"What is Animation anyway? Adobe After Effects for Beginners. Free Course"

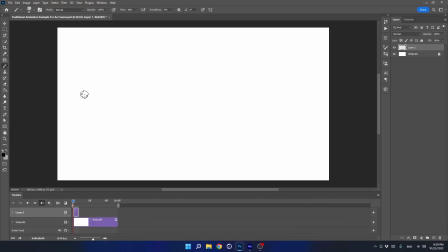8:21 So let's work using the main keyframes, with the first keyframe being here and the last here. Let's change the names. And now I will draw the in-betweens. So I will create another frame and draw the ball at more or less the same distances from each other.
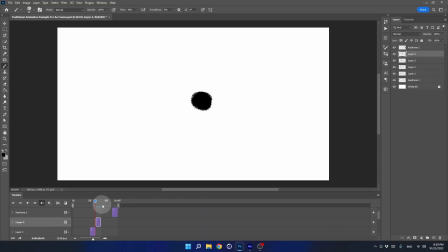We have some animation. The distances between the spheres are the same. And now, let's create the same animation.
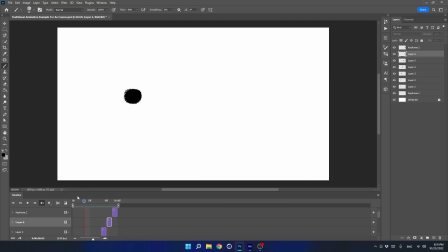8:55 Only this time, I will draw the distances of the in-betweens at different distances. So I will delete those for now and create a new one. I will draw the second frame here.
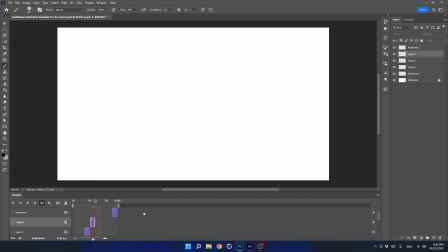9:10 The third here. The fourth here. And the fifth here, then the sixth and seventh. Let's see how it looks. As you can see now, at this point, it feels like the ball picks up speed and moves faster.
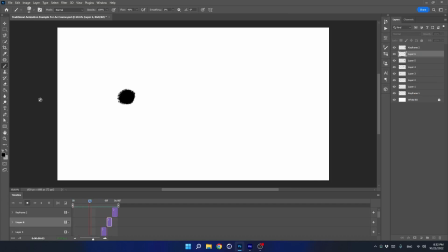9:27 We have created a certain ease. This happens because I drew them at a large distance from each other. The closer the frames are to each other, the slower the animation will appear. The greater the distance between the frames, the faster the animation will appear.
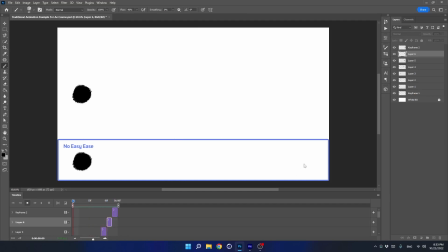9:46 Look at it compared to the animation without easing. Now let's understand how this principle works in digital animation, After Effects software.
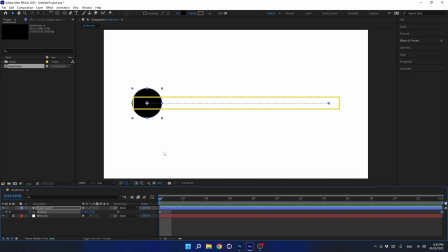10:00 The distances between the frames are shown in After Effects in this way. The distances are exactly the same. So the animation looks like this. The sphere moves in a linear motion.
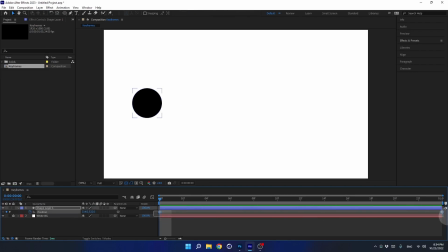10:15 So let's change the distances between the frames. Instead of drawing them as before, we will use a function called Easy Ease.
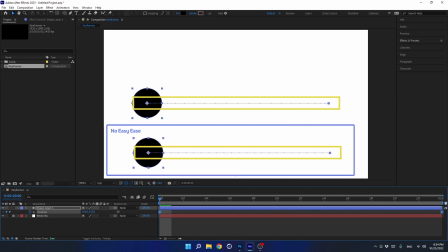10:26 And here, we see that the distances between the frames have changed. I will exaggerate the distances between the frames even more with the help of the graph editor.
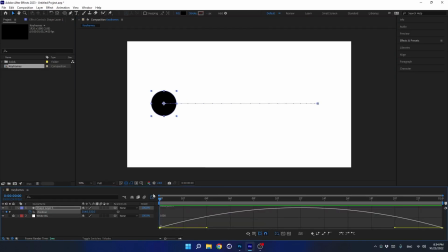10:36 You don't need to understand the graph editor for now. Just try to understand that good control of easing differentiate between an experienced animator and one just starting out. We will talk about this topic in depth later in the course.
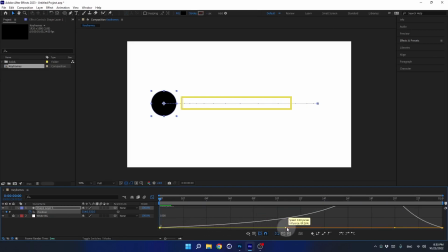10:53 now i will increase the distance between the frames by moving the handles i have here and so i know the ball will pick up speed at this point in the animation
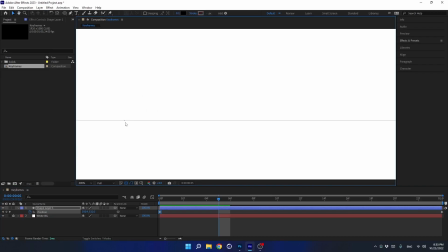11:05 so now i have a small distance between these frames and here i have a huge distance just like how we drew the
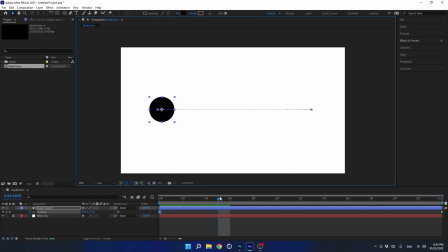11:12 distances in a frame by frame animation so let's see how the animation will look now. The sphere moves in an easy-ease way. This produces a more exciting movement compared to the animation without ease.
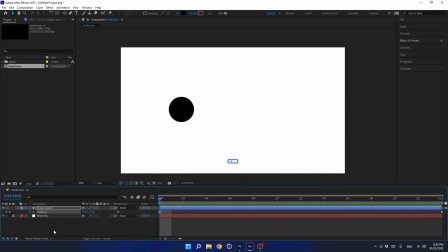11:28 So if you are curious about motion design and brave enough to learn something new, I invite you to a fun learning experience called Design in Motion.